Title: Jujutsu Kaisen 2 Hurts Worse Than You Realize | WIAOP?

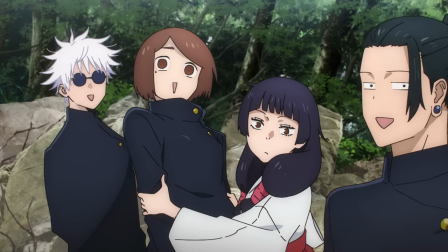(8:22)
It's a fantastic encapsulation of their whole friend dynamic. I assume because I mean, we barely get to see them actually hang out in the show itself,
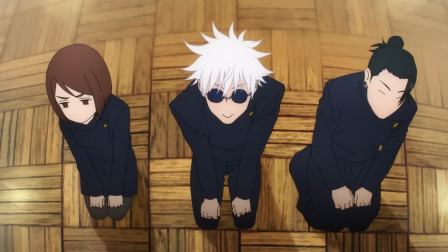(8:31)
which kind of makes it weird that the OP focuses so hard on their whole Naruto squad deal.
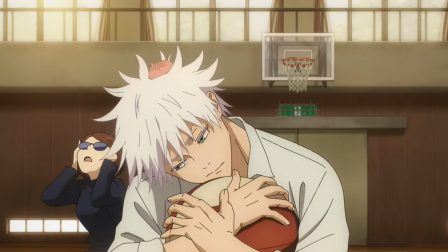(8:37)
Almost like we're watching an OP for a different full length Young Gojo anime that never got made.
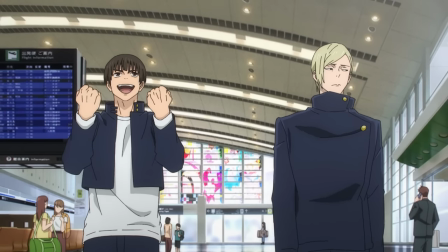(8:43)
A memory that never happened, if you will. I suppose Nanamin and Haibara must have gotten more screen time in that non-existent anime too,
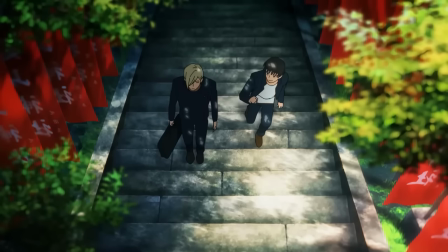(8:50)
because here they are once again, Haibara once again running ahead to maintain eye contact.
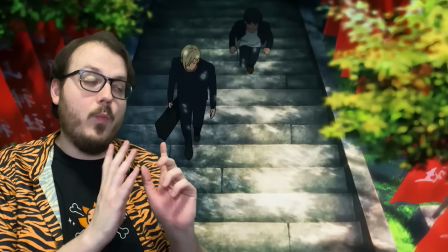(8:55)
Which is very cute, but uh, notice how when he runs ahead he runs into the light and then stops,
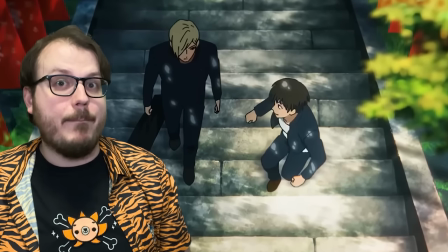(9:03)
whereas Nanamin keeps walking down a path of darkness. He's dead, Jim.
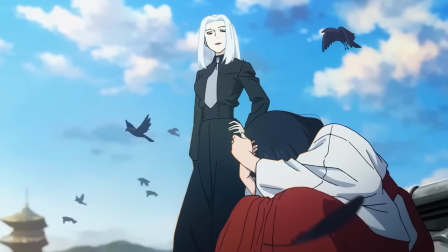(9:09)
The next shot gives Kyoto High Girls Meimei and Utahimei some much-deserved love, telling us essential things about their characters,
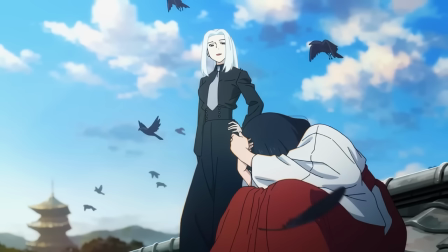(9:17)
such as how Utahimei is just the easiest target on the entire planet and Meimei is a shameless bully.
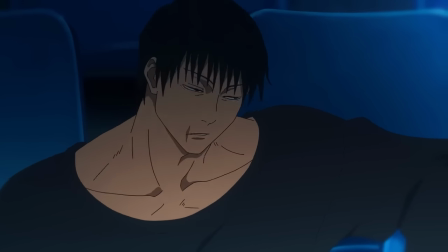(9:23)
Speaking of bullies, lastly we see Toji Fushiguro at the horse track with his closest friend,
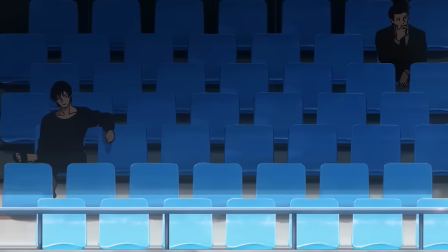(9:29)
the guy who pays him money to kill people, sitting 30 feet apart and not making eye contact because they're not gay.
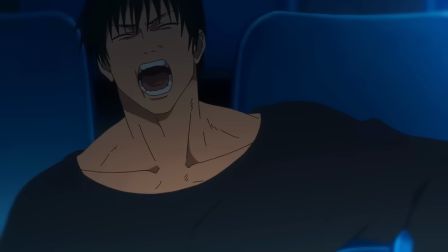(9:35)
Also, Toji's asleep and looks kind of annoyed to be woken up, even if it is with an offer of cash for murder.
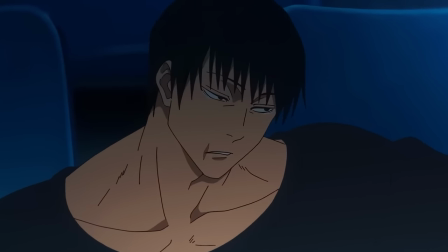(9:41)
Also, note how he instantly hones in on Kong's presence, showing his sharp senses and reflexes.
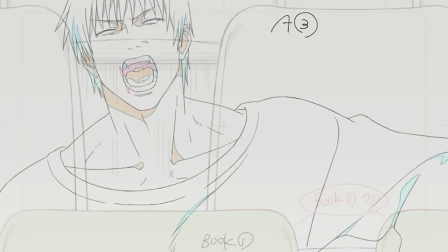(9:47)
Not to mention his muscles. This shot clearly demonstrates that he has a lot of them, and they are quite big.
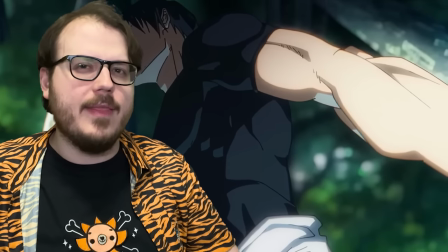(9:53)
Kind of a running theme in this OP, actually.
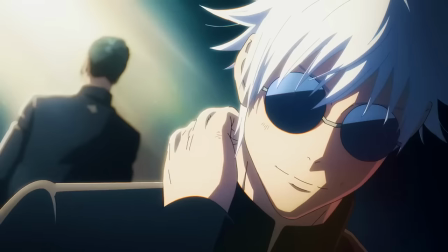(9:55)
On that note, the next little montage seems to be a symbolic retelling of what Toji does to Geto and Gojo's relationship.
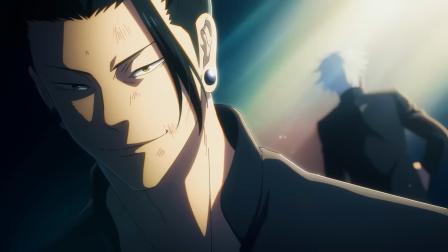(10:03)
One clap, we see Ghetto smiling as he thinks about Gojo. Two claps, and Gojo's thinking nice thoughts right back at him.
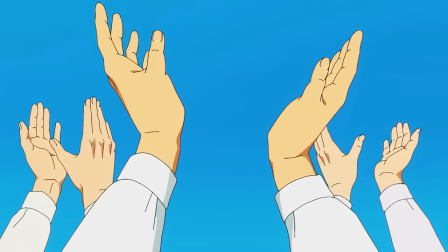(10:11)
But then, a third pair of hands comes clapping in between them, and suddenly, the framing shifts.
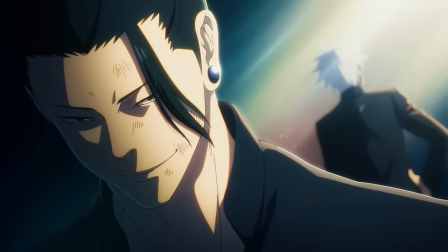(10:16)
Now they're facing apart, both of their expressions hidden from view, and the soft, warm, nostalgic light that once framed both of them now sits between them,
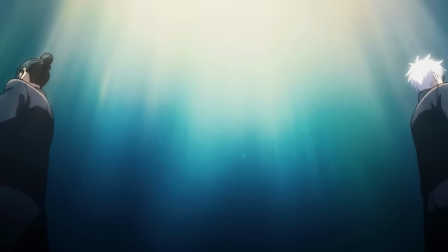(10:25)
with only darkness lying ahead on either of their diverging paths.
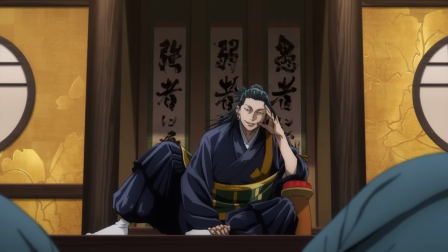(10:30)
And when Ghetto swallows this here curse, symbolizing his feelings of resentment toward us filthy monkeys, he confirms which of those paths he'll be heading down.
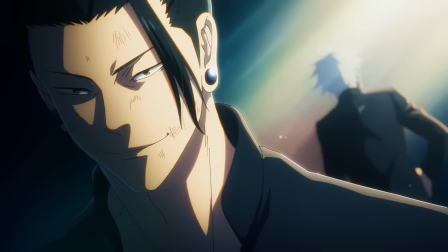(10:39)
If we roll back a sec to this last shot of him, though, we can actually see another, more subtle hint of his future heel turn.
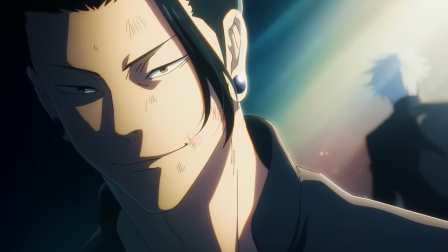(10:45)
The last keyframe of his smile here is undeniably hopeful and innocent,
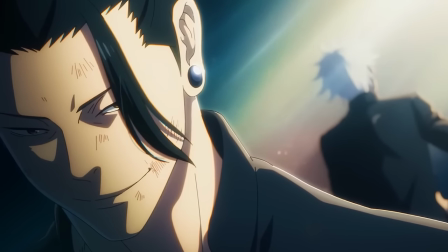(10:50)
but for a couple frames leading up to it, when his hair falls over his eye and his face is buried in shadow,
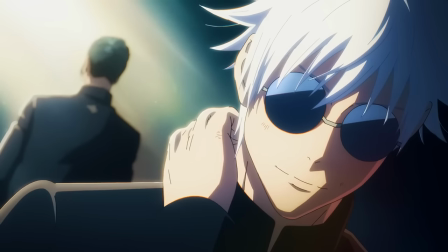(10:56)
he looks positively villainous. Meanwhile, if we look at the animated subtleties of Gojo's matching expression,
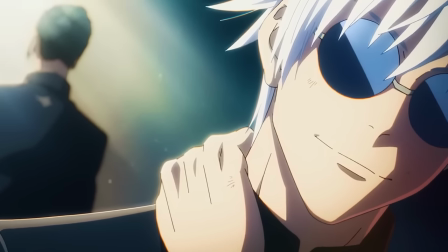(11:02)
the way that he almost sheepishly touches his neck as a soft smile plays across his lips suggests that… uh… okay,
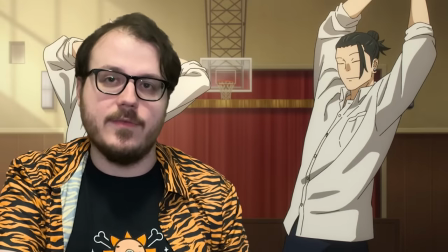(11:11)
look, I know this is gonna be contentious with a certain contingent of shounen fanbros who despise all forms of shipping,
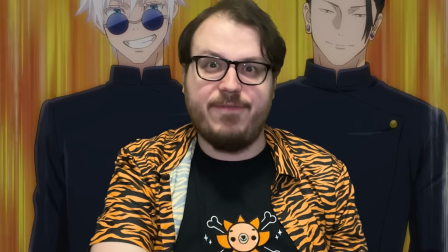(11:17)
but they f**kin'.
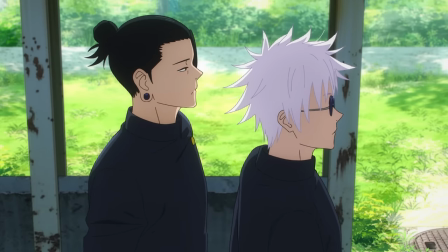(11:19)
Or possibly they both really want to be f**kin' but they can't find the right way to say it, and also Gojo would never lose his virginity because Gojo never loses,
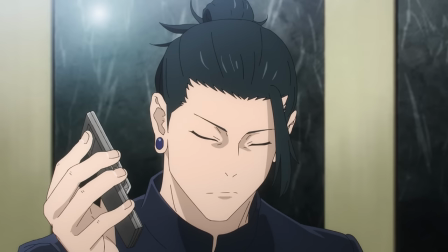(11:27)
so everything ends up going to shit before either of them gets to confess.
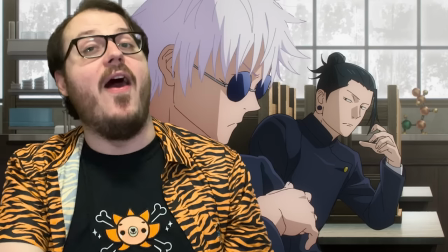(11:30)
There's a lot of ways to interpret their relationship, but all of them are tragic, and none of them are straight.
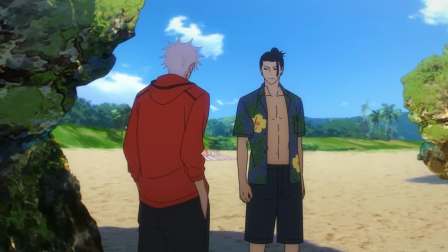(11:36)
Like, yeah, I guess you can say it's a little ambiguous, but so's Witch from Mercury and Tiger and Bunny.
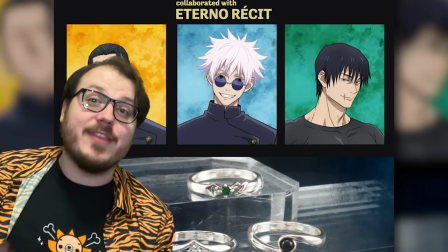(11:42)
You can buy official, matching Satosugu rings for Gojo's sake.
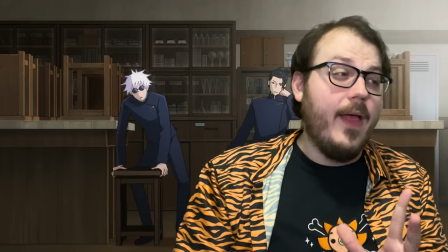(11:47)
They f*** in. Okay, look, if you're still in denial, remember how this song was written about Ghetto from Gojo's perspective?
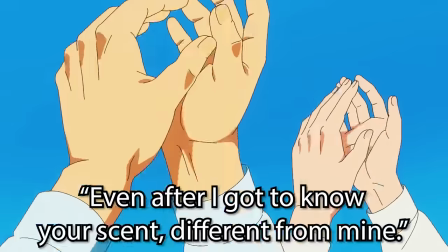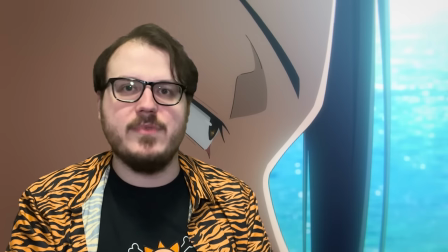(12:02)
Yeah, sorry, there is just no heterosexual explanation for that.
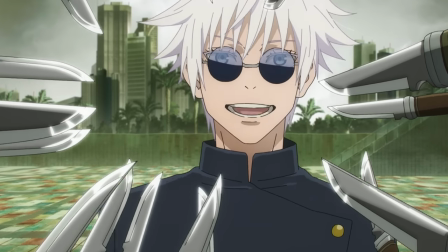(12:07)
And actually, I'm not sorry,
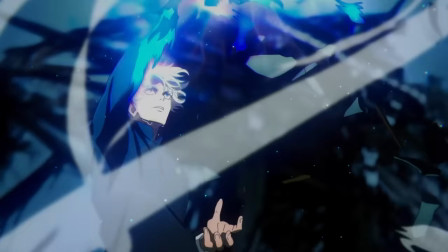(12:09)
because the romantic dynamic of their relationship makes the whole story so much better and adds a ton to rewatches.
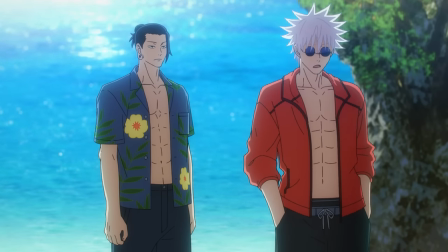(12:17)
Once you realize that Geto is the only person Gojo ever truly loved and vice versa, besides their respective adopted kids of course,
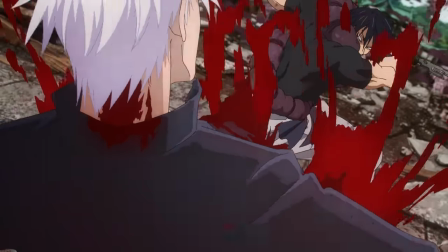(12:25)
there's suddenly a whole new layer of emotional weight behind stuff like Geto going apeshit when he thinks Toji killed Gojo.
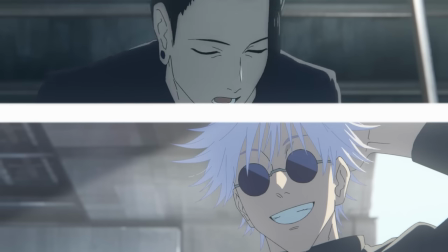(12:33)
Not to mention when Gojo says
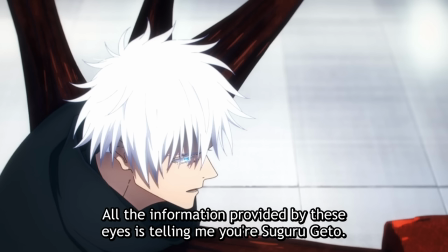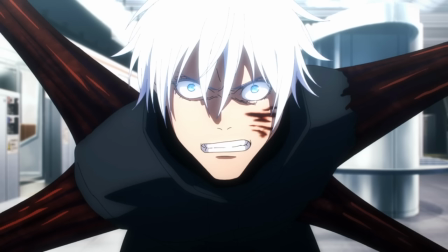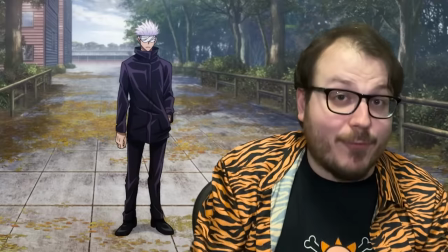(12:45)
And, of course, everything that happens in the movie. Speaking of,
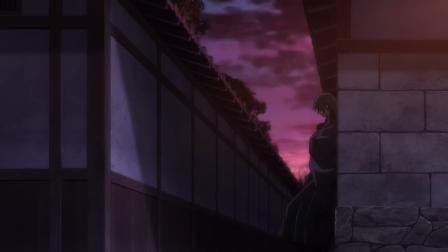(12:50)
the next shot of the Naruto trio shows them happily strolling down the exact street where Gojo will one day find and kill his, quote,
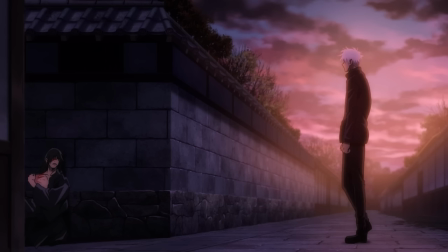(12:59)
best friend, his one and only, after Geto's fight with Yuta. And if that's not enough of a twist of the knife for ya, when the shot stops tracking in,
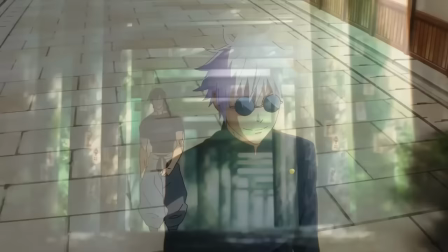(13:07)
cutting Gojo's friends out and leaving him all alone, Toji pops up right behind him, right next to his neck,
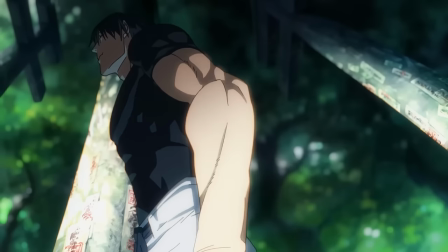(13:14)
taking his own much more menacing-looking stroll down the barrier path to Jujutsu High to twist a literal knife all up in that neck.
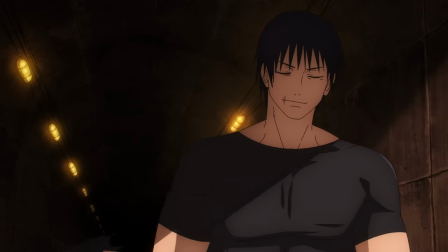(13:22)
Then, of course, he's gonna kill a teenage girl for a lot of money. Which is also, of course,
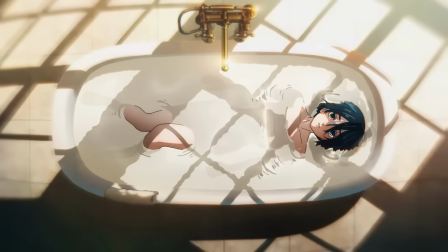(13:27)
what's symbolized in these next shots of Riko dramatically sinking into her extremely
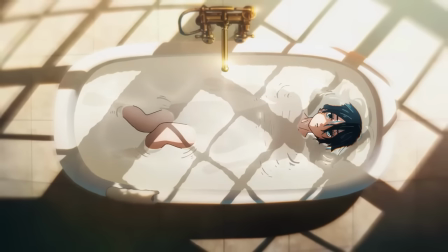(13:32)
fancy bathtub as a seamless transition of cursed energy surges up to meet her.
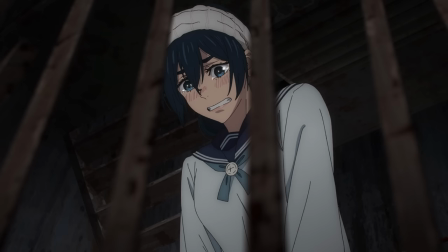(13:38)
That is, unless the shots represent how she would have lost herself by merging with Tengen.
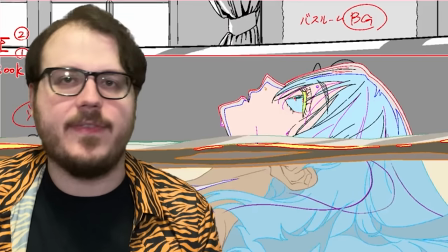(13:42)
As symbolism goes, this is just ambiguous enough to not spoil what it's pretty obviously spoiling.
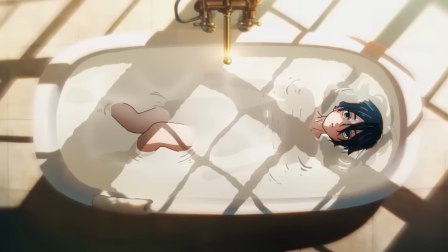(13:49)
In other words, it's ideal anime opening imagery.
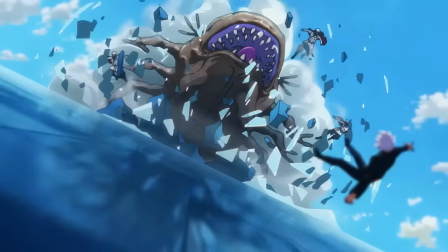(13:53)
What's not ambiguous is how the split-screen transition to the big fun fight scene declares loudly and proudly that Gojo and Geto are here,
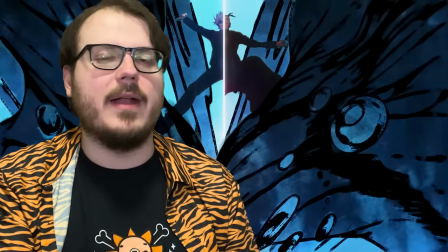(14:01)
they complete each other, and you better not get used to it, actually.
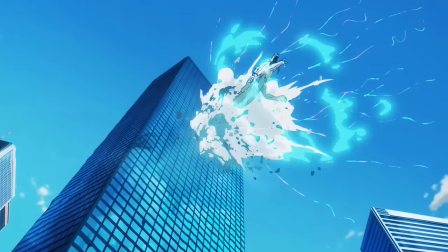(14:07)
This whole little fight scene is just an absolute delight to watch.
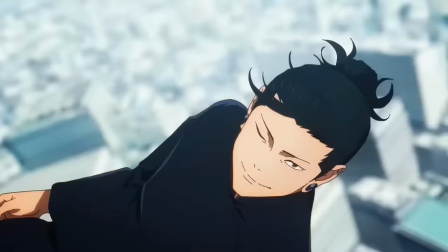(14:11)
There's so many little details in the choreography and animation as characters chase each other between the foreground and background.
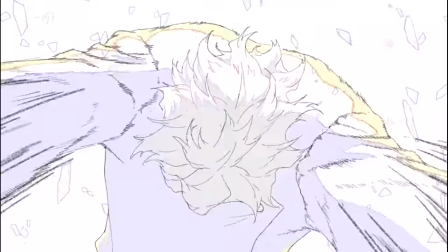(14:18)
Not only do Geto and Gojo's personalities and skill sets shine through in basically every shot,
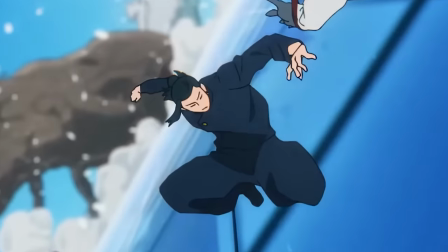(14:24)
but even the random mooks that they're fighting all get to do something different and memorable.
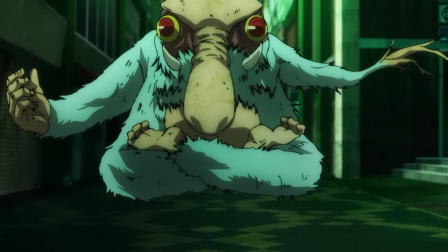(14:29)
Plus, it's got fun little easter eggs like Ghetto's cute nose goblin guy from the movie zipping around helping him fight alongside his pink manta curse.
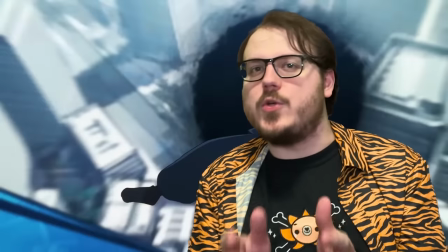(14:37)
And despite how much it has going on in every shot, the individual frames of those shots are beautifully composed.
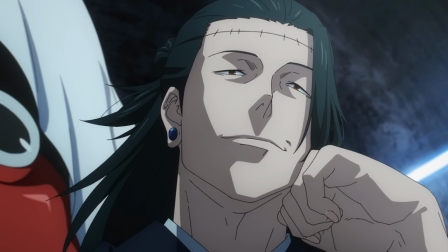(14:45)
There's also some potentially very heavy foreshadowing in the fact that Ghetto's big dragon is fighting a giant
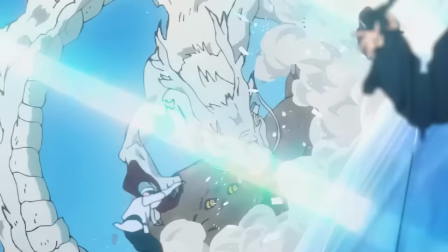(14:51)
demon axolotl when it's generally agreed on by fans that axolotls are Yuji Itadori's spirit animal.
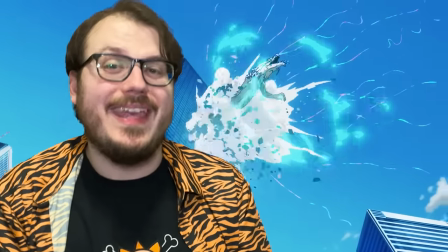(14:58)
But I digress. The best thing about this fight is how we get to enjoy Ghetto and Gojo fighting together, synergizing their powers,
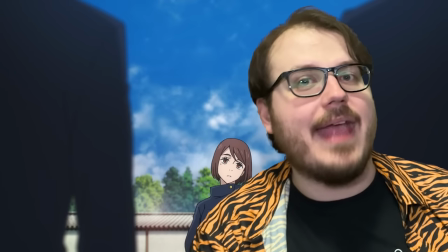(15:06)
having each other's backs, which is another memory that sadly never happens in the anime or manga.
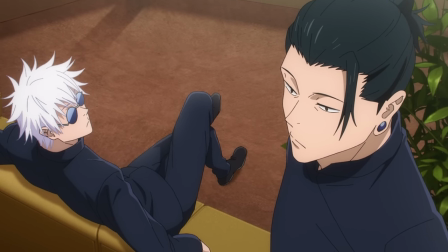(15:12)
In the actual story, they just clean up these Kyu-goons on their own off screen between episodes,
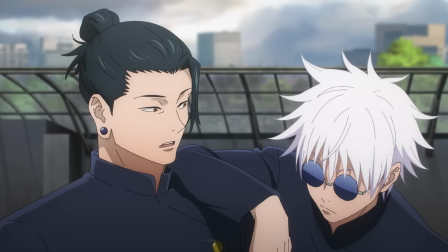(15:18)
and that's a bummer because their dynamic together here is super fun. But, of course, fun isn't the point of this OP.
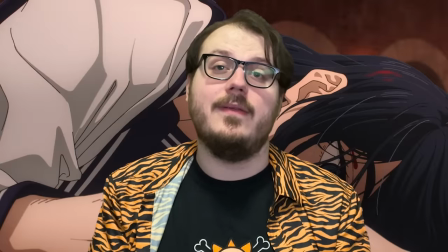(15:25)
The point is pain.
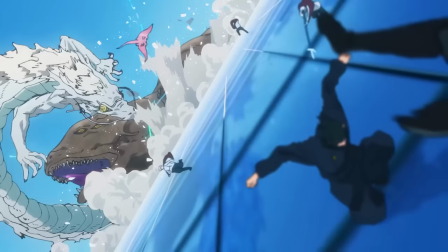(15:27)
So, eventually, the chaos gives way, and for a brief, glorious moment, all the camera can see is Ghetto handsomely styling on a motherf***er,
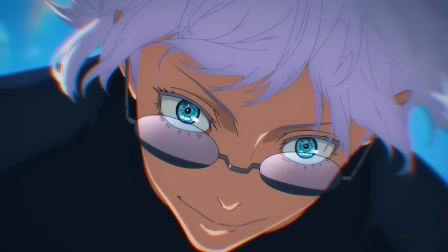(15:36)
which it then pulls back to reveal Gojo's baby blues staring at intently.
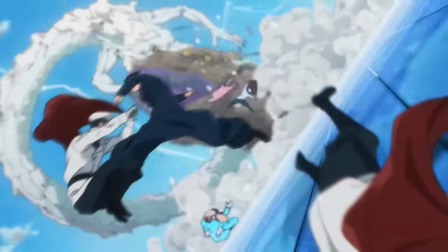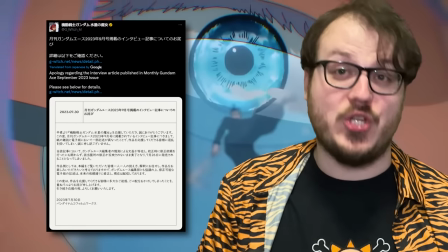(15:48)
if you can find a heterosexual explanation for that there is a job waiting for you at bandai namco on that note the next thing we see is this
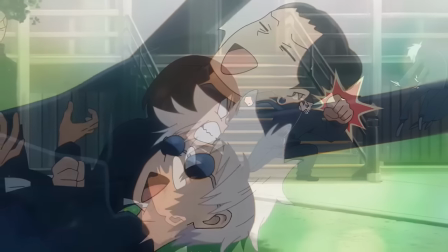(15:57)
random little gag of yaga sensei sending both them dummies flying for being dummies and goofy slow motion over the lyrics in such a color as
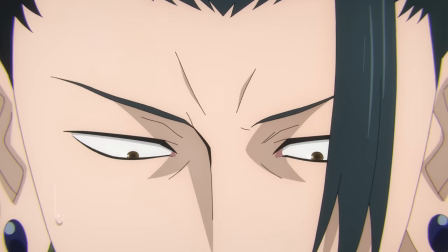(16:05)
if it were a silent love while you're thinking on the obvious implications of that if we rewind and focus on the foreground of that gag.